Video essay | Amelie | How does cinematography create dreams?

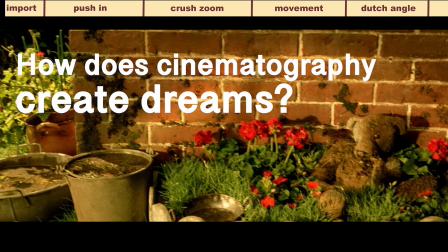[0:00]
How does cinematography create dreams? At first, what's the dream like?
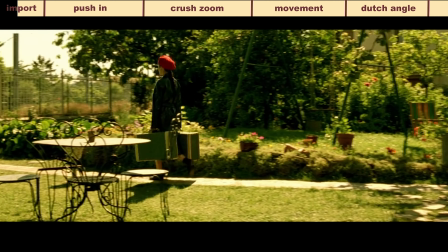[0:05]
It's based on related but more dramatic. Today, I'm going to analyze the dreamy movie, Emily,
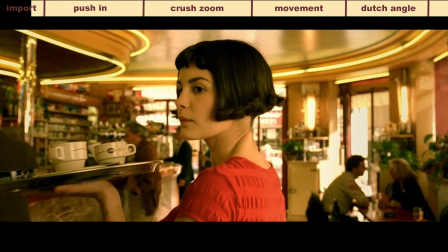[0:12]
which has a brilliant color and forms a visual epic like an oil painting.
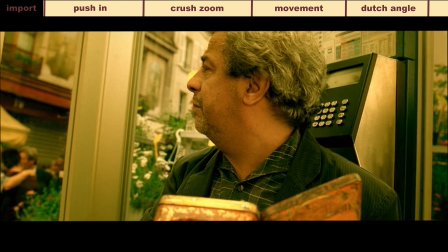[0:19]
How will the lens language make the movie fantastic? Firstly, push in.
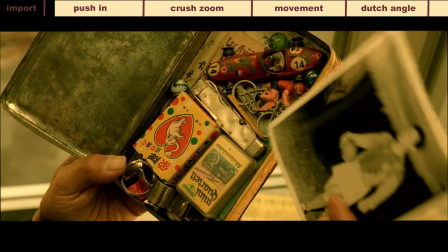[0:25]
Using the push in to make the character's face closer, and showing the actress'
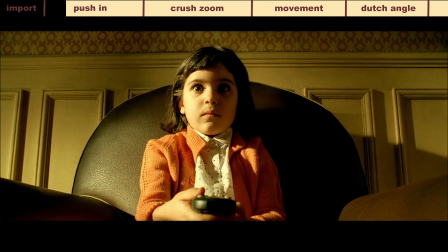[0:31]
dramatic expression through the character's generation of the
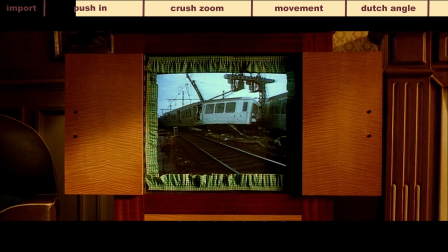[0:36]
idea to it at the occurrence of an action behind the idea.
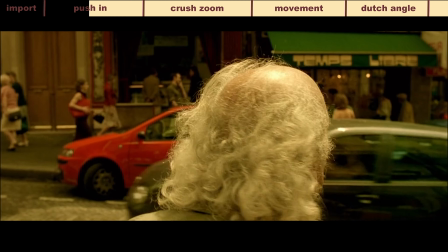[0:41]
For example, in these scenes, Emily see a blind man on the street, followed by a push-in showing her face,
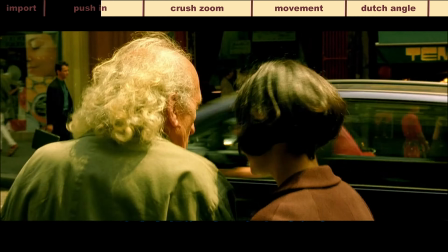[0:49]
indicating that an idea of helping him is in her mind,
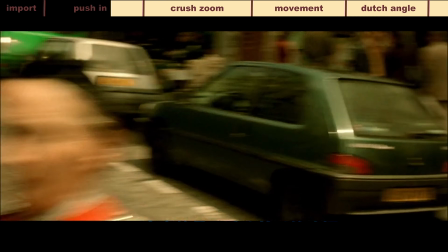[0:54]
and suggesting that she is going to help him across the road.
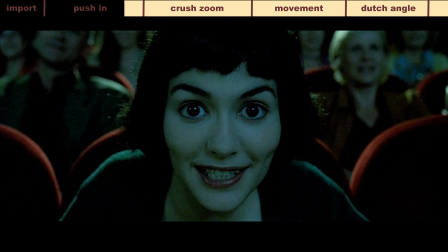[0:59]
At the same time, some push-in seem to break the fourth wall and suggest the things of the dreaminess in this movie.
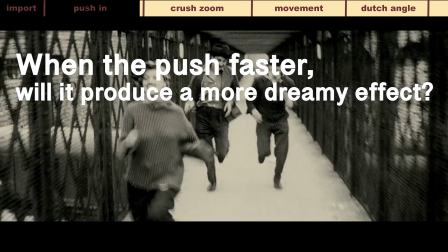[1:08]
When the push faster, will it produce a more dreamy effect? The answer to this question is yes.
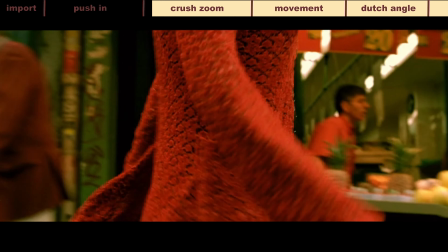[1:14]
Secondly, the film used a lot of cross-zoom to show Emily's mood swings.
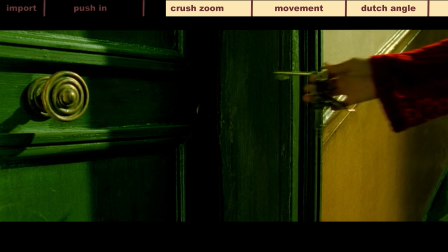[1:20]
This kind of shoot cross-zoom can bring the audience into characters, show inner world of the characters.
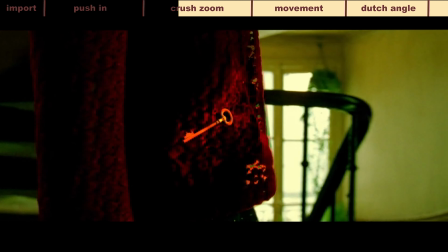[1:29]
The speed of pushing can adjust the rhythm of editing,
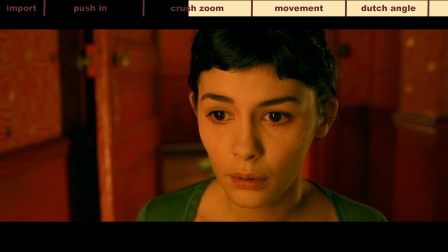[1:33]
so that it led audience to experience the character's mood directly.
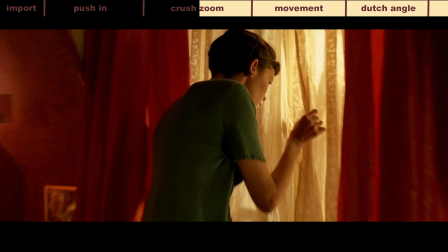[1:39]
A cross-zoom can reflect the extreme change of the character's emotion.
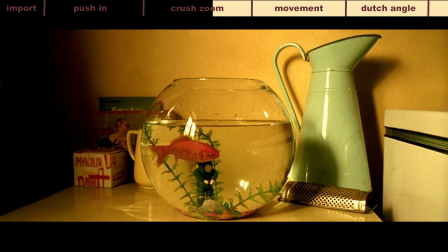[1:45]
In these scenes, pushing quickly makes the same effect when the young Emily saw a godfish fall to the ground.
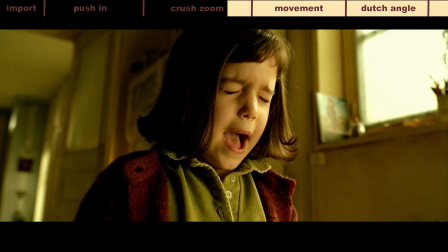[1:52]
Several faster pushing shoots zoom in on Emily's face, amplifying her expression of feel and tension,
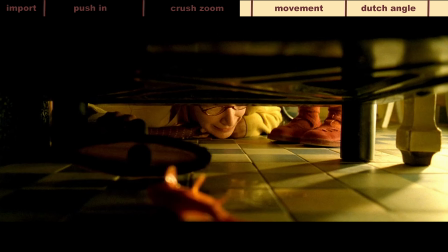[2:00]
as well as her inner feelings of feel, nervous, and tension.
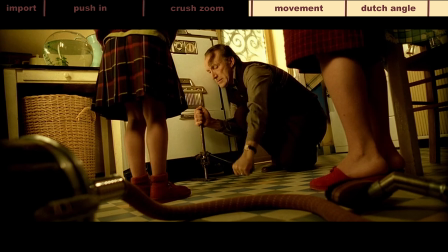[2:04]
By the way, there are many classrooms in Hong Kong action movies.
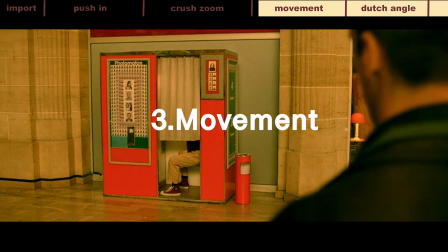[2:10]
Quicken other movements can also produce a dreamlike effect.
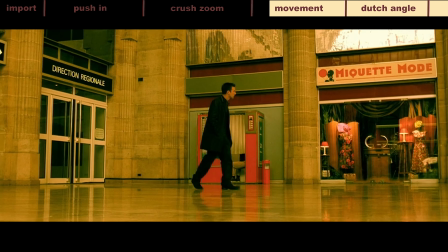[2:14]
In addition to pushing, the film also used a lot of other shoots, such as whipping.
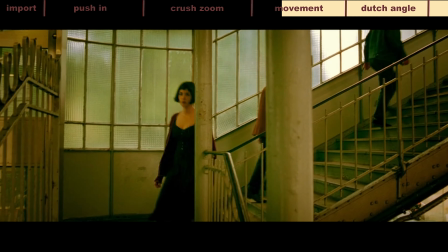[2:21]
For example, when Emily finds news looking for her at the station,
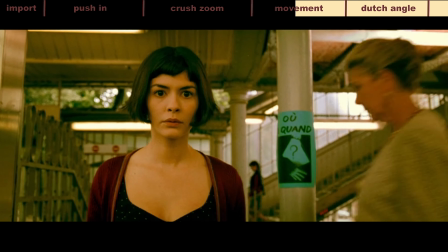[2:26]
it used very fast pushing to focus the audience's attention quickly on the noticed-thinking people as same as Emily.
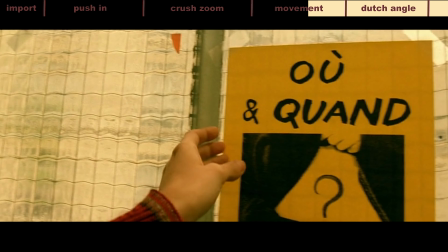[2:35]
The rapid movements of the camera bring a change in atmosphere,
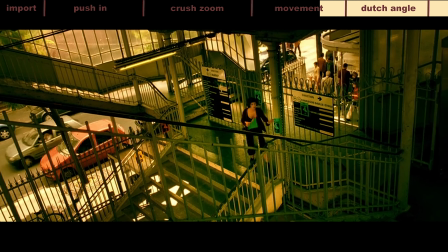[2:40]
highlighting Emily's exciting and nervous inner feelings because of being searching by Neo.
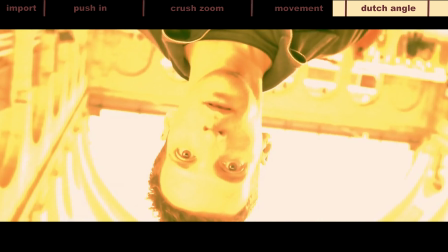[2:47]
It can be seen that the speed of movement is expression of characters in motion.
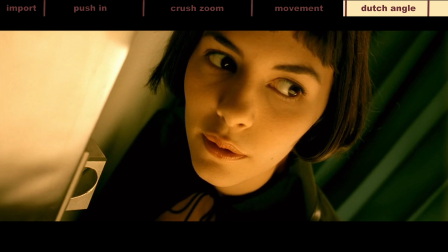[2:53]
Not only lens but also fame can make the picture more fantastic.
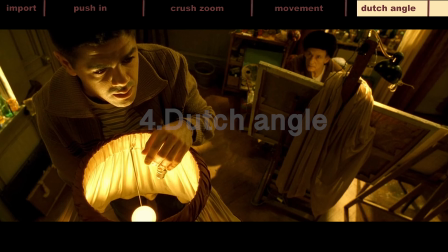[2:58]
The oblique fame also knows the damage angle. Appears in film playing a role in making the character's hurt.
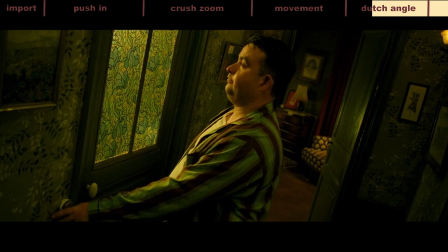[3:06]
For example, the grocer saw the door handle change position. At this time, the shoot began to detail.
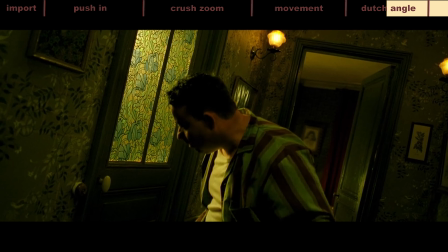[3:14]
It shows his style to deepen the depth of the room. It also suggests the strange atmosphere.
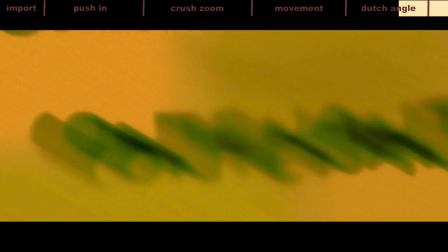[3:21]
In dreams, people's feelings and emotions are often amplified.
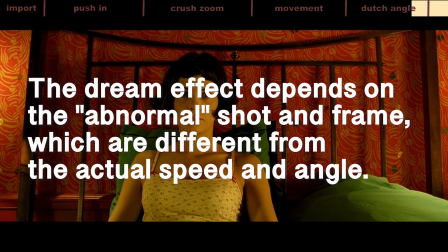[3:26]
The dream effect depends on the abnormal shoot and fame, which are different from actual speed and angle.
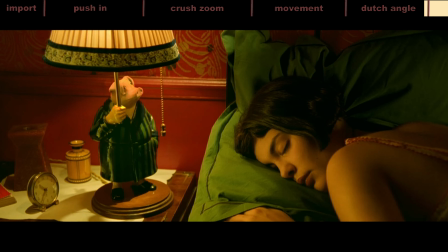[3:34]
This shoot and fame amplify the feeling and emotions of the
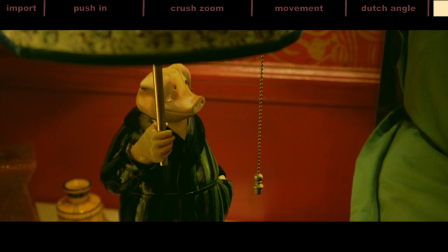[3:39]
characters in the film and make the audience feel the same.